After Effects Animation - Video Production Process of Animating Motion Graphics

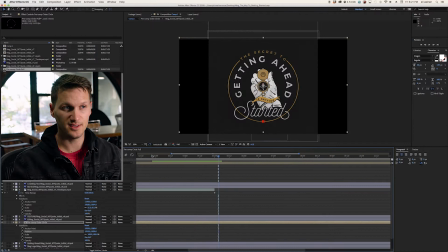4:19 There's also other areas of the graphic that need to be cut out when the ring comes to a stop.
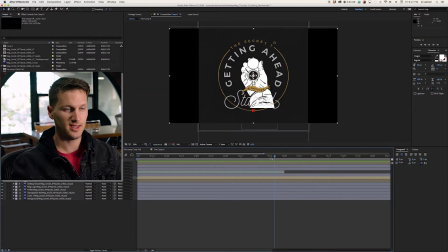4:24 And one of those is the X that we use pretty often, the red X. So right now I'm making that motion for the X,
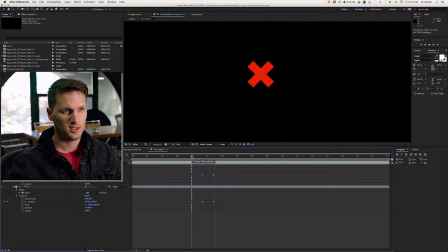4:32 giving it its own little piece so that it's not just static.
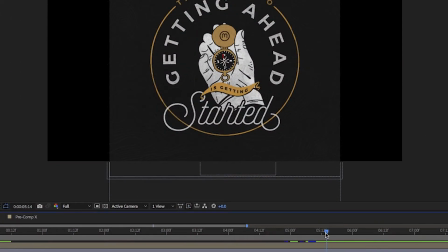4:37 It's going to fall right into place as well. Now comes the fun part.
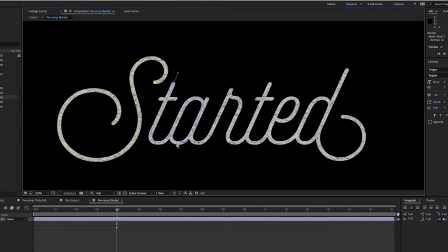4:44 This is a trick that I use to write letters out. What we need to do is create a path for it to animate on, and that path has to be pretty perfect.
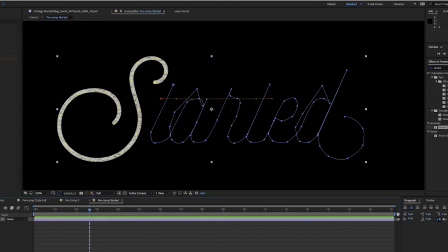4:57 Otherwise, it's not going to be an authentic representation of the text that our designer created.
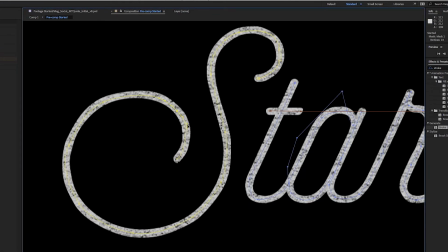5:04 So what we're doing here is slowing it down so you can see how tedious of a process is. You look at the top left part of that S, it's not a smooth transition, and it kind of clamps on that top.
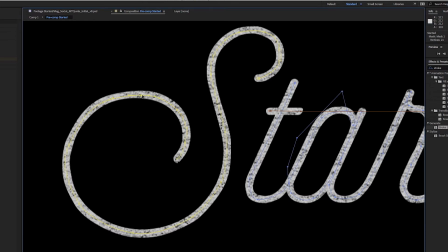5:19 So I need to move that frame up just a bit, and that's really going to give you the right shape that the designer intended. That's a pretty tedious process, so I'm going to fast forward through that.
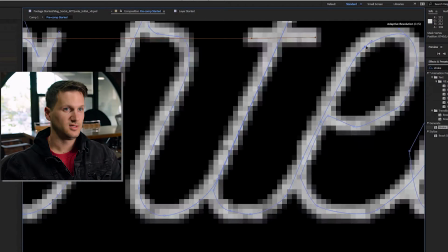5:36 As you can see, we're still moving and going.
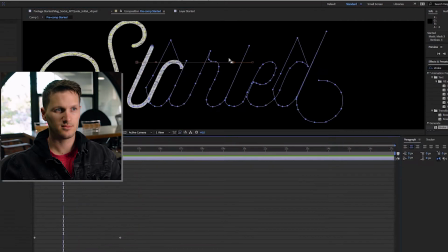5:40 This process takes quite a bit of time, and we are sticklers for perfection here.
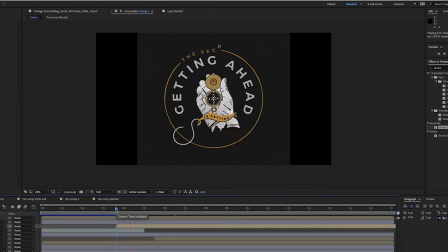5:50 So we've got the path animating, and what's important here is that we need to see how it fits into the rest of the graphic. You need to always be going back and checking. This right here is played at 200% speed, so 2 times as fast as it's actually rendering.
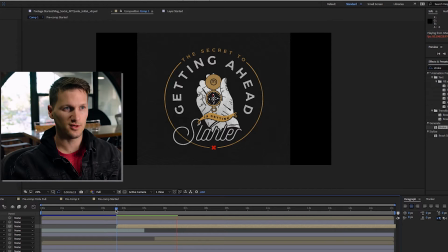6:05 To give you an example of what happens when you start going further and further into the animation process. It takes longer and longer to load,
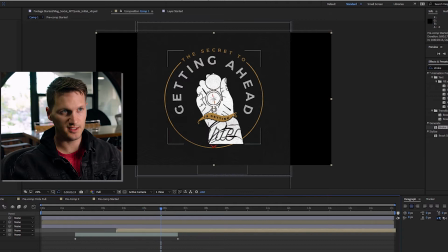6:16 but that's fine because we have a pretty strong idea of where we're going and we're able to see what's going on. Now, as you can tell here, we have a problem.
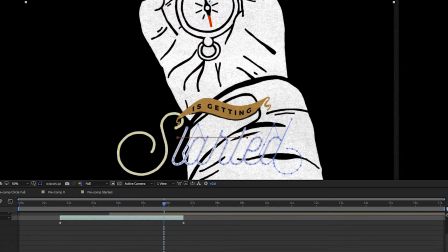6:27 This hand that was originally in the screen recording is not the right size to the actual end graphic.
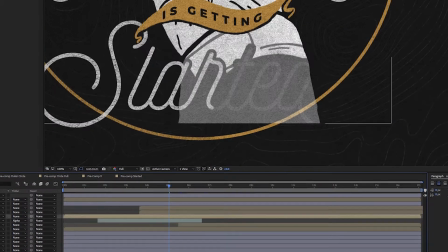6:34 So what I need to do is have the letters right on and cut
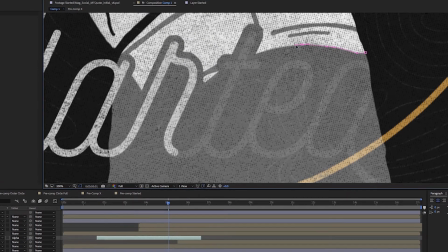6:40 that hand out so that it looks and fits like the final end graphic does.
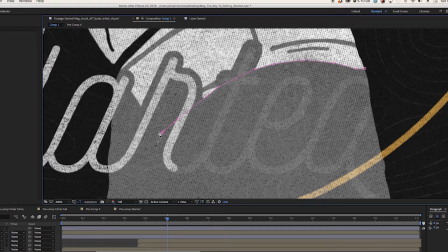6:49 As you can see, this is a pretty daunting process. Here I am actually cutting out that part of the hand.
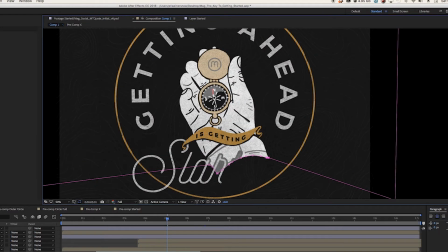6:56 And as you see, it's covering that little area that the letters are eventually going to sit in.
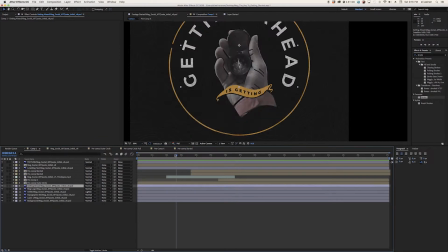7:03 So I've got that to a good point. Moving on, really want to go ahead and start dealing with those getting ahead letters, figuring out placement, figuring out different moves that we could make.
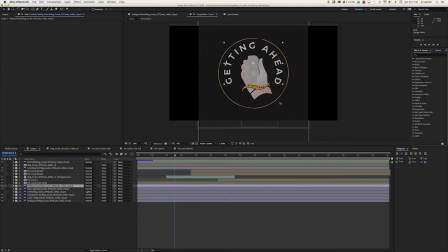7:12 You really have to test and figure out what's going to work in the graphic.
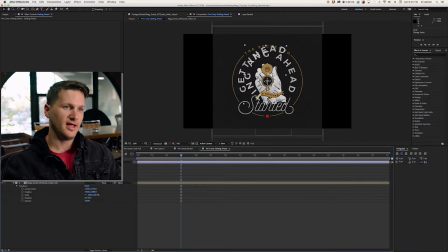7:22 All right, now we want to move forward and get into the getting ahead text.
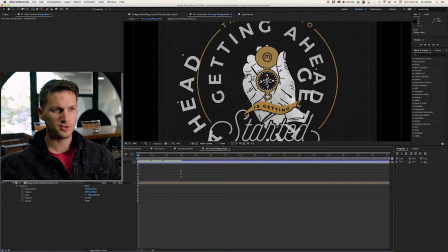7:27 Really just want to play with the graphic, figure out what looks good, what doesn't, where it's going, where it could come from, what it could do.
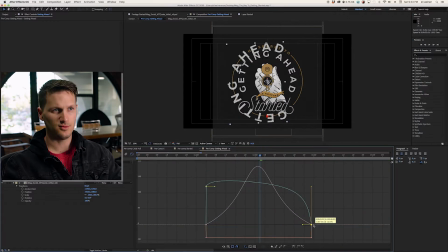7:36 So I'm playing with that. I'm going to do a rotation.
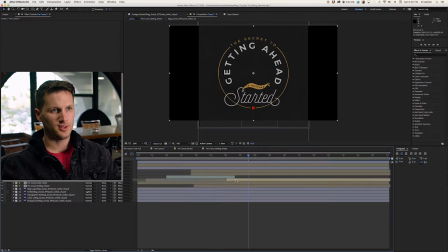7:40 Really want the motion cadence of it to be right. So we're going to go through and play with the speed, ease it in, do all that fun stuff.
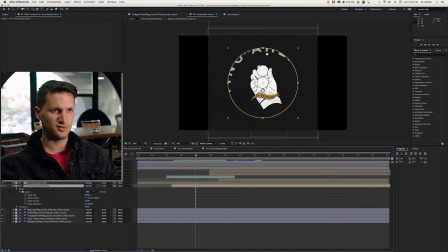7:50 Now we're going to mask the outside, let it come in so it appears as if it's only happening inside of that ring.
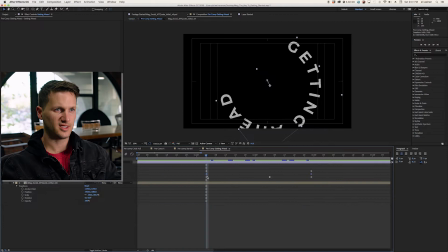7:56 We're going to feather it, make it look nice, and change the motion cadence over and over, see how it plays with the rest of the graphic.
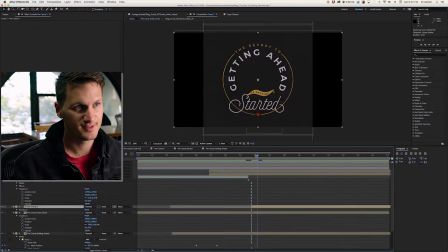8:05 That's what's going on here. It's all happening incredibly fast. And in a second, I believe we're going to slow down.
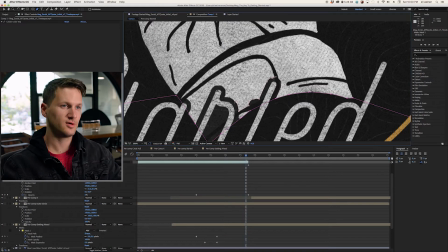8:17 Okay, so now we're going to expand, and I'm just slowing this down so that you can see how long and how tedious of a process this is.
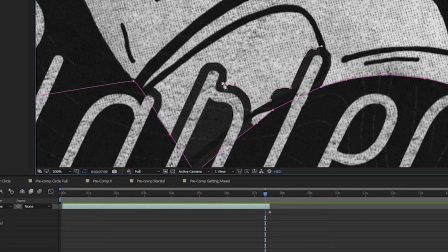8:26 What I'd like to do is get those letters to rest fully inside of the graphic, but I want it to not just show up that way. I want it to feel like it's actually going to animate on in that manner. So I'm doubling down on the masks,
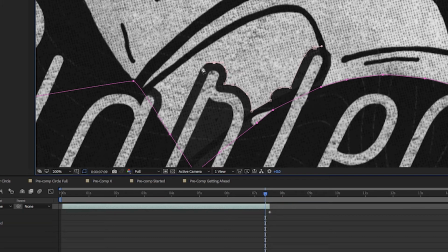8:43 and I'm going to separate that area and ultimately make it a, I believe what I used was a mask expansion, or in this case, a contraction.
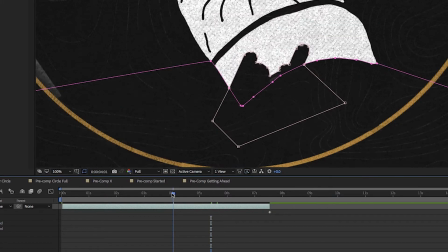8:59 So now we're speeding back up, figuring out that area. We have the opacity changed so that we know where things are actually going,
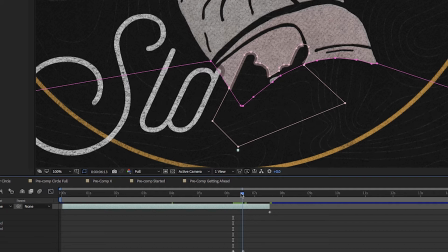9:09 but it's ultimately not going to be that way. So here I am figuring out what that looks like,
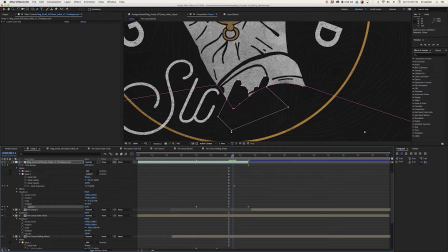9:17 where the letters are actually going to sit, and trying to time it out so that the letters come in at an appropriate time.
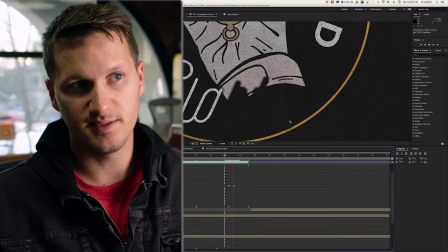9:26 So this is still technically playing at a sped up pace. I believe it's at 200%.
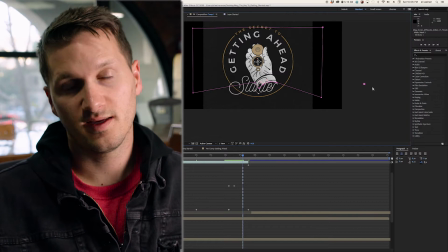9:32 So this is twice as fast as things are actually happening. That gives you a little bit of insight into how long it actually takes to do this kind of work.
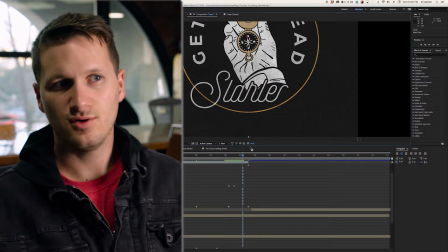9:41 And it's important that you don't skimp on any area of it.
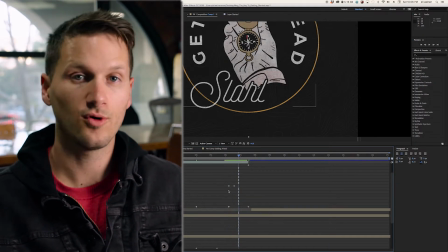9:46 You really want to make sure that you check all your boxes along the way, or you're going to get to the end and you're going to have a mess to deal with.
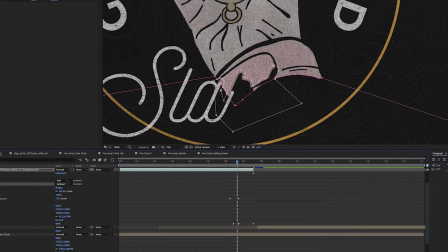9:55 So we're speeding back up now. Now that I've got the center of the graphic figured out,
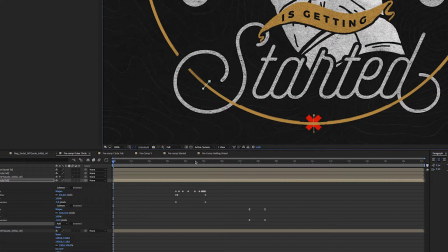10:01 What I want to do is create that space for the text to lie in the actual ring at the bottom on both sides.
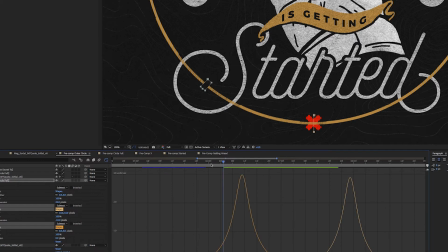10:08 We haven't done that yet. We did it to the top piece,
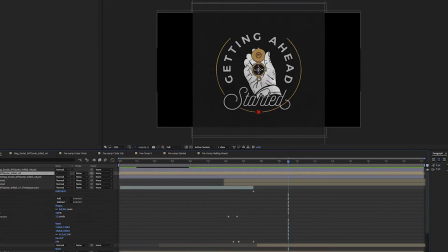10:11 but we need to do it to all the other areas because we want the end graphic to look exactly how the designer designed it.
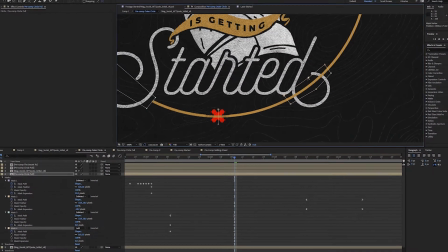10:21 So we're speeding up, creating the space.
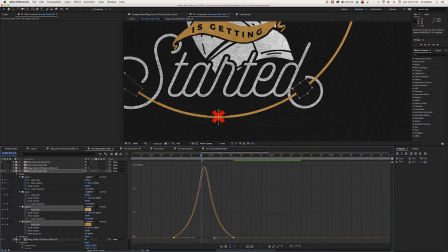10:23 You have to do all the timing. That's what we're doing here, making sure that we get it to rest in the right area.
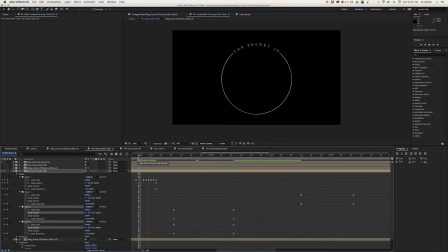10:31 Check the timing and render it out, see how we're doing.
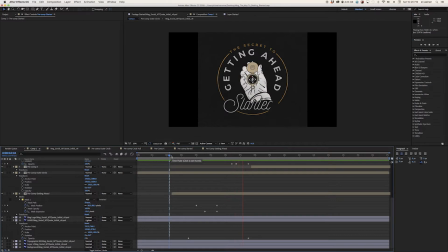10:39 And here's an example. It's going really fast and it's rendering.
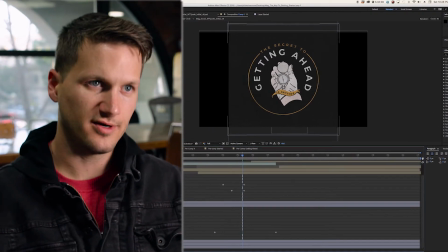10:47 Now that we have the ring cleared out in all the areas that it needs to be,
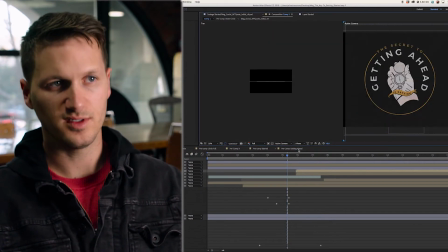10:52 I really wanted to take this graphic and turn it into something a little more special, a little something that's outside of the norm,
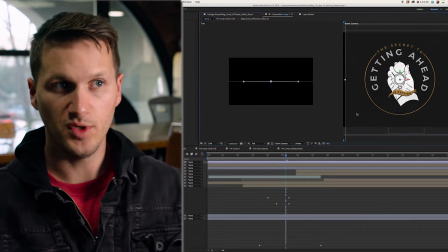11:00 and test my capabilities and learn.
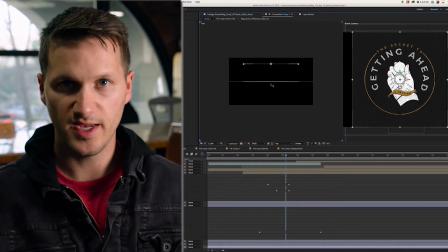11:03 So one thing that I like to mess around with is three-dimensional space and using a camera to animate through that space.
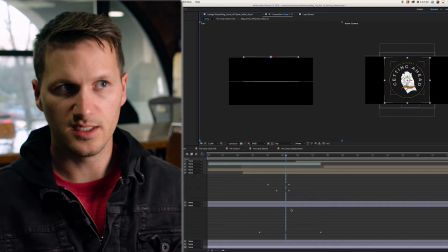11:11 So what you're seeing is two screens.
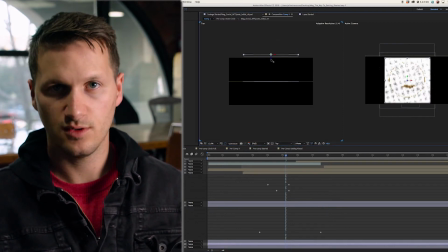11:14 You have the right, which is what the user is actually going to see, or the person watching the video.
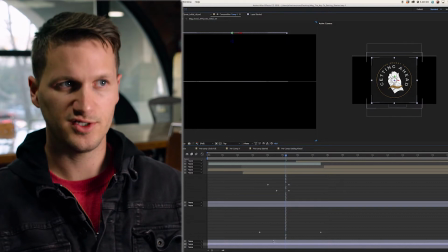11:21 And then the left side is the three-dimensional space looking at it from the top down. And what you're seeing me move here are the different elements that are inside of this graphic,
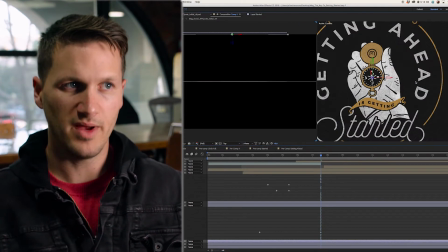11:34 and we're moving them forward and backwards in a three-dimensional space.
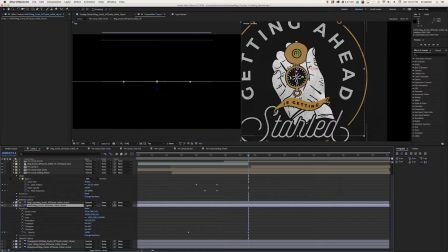11:40 So see, I'm pushing that further into the background. Want to see which piece is what.
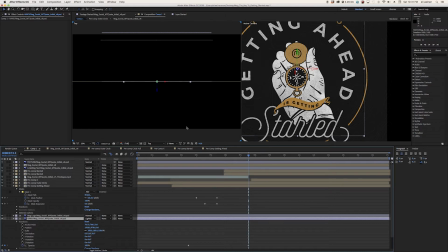11:50 But the real end goal of this is to get a natural camera blur and a depth of field that you might get if you're going to be filming something. And we can do that with the camera tool, but everything needs to be spaced and sized appropriately if we want those things to remain the same look that the designer really wants.
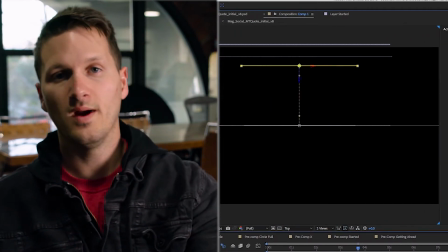12:16 So think of it this way: if I push something further away into the background, then it's going to appear smaller.
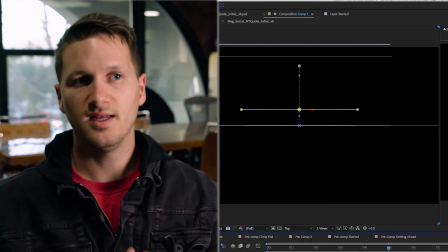12:25 But what I want to happen is I want it to be further in the background so I can get a depth effect,
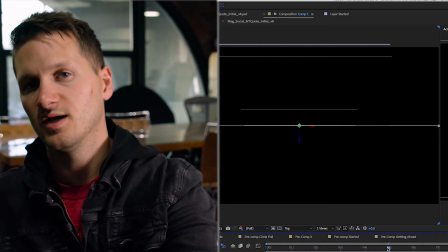12:32 but I want it to appear as though it's the same size.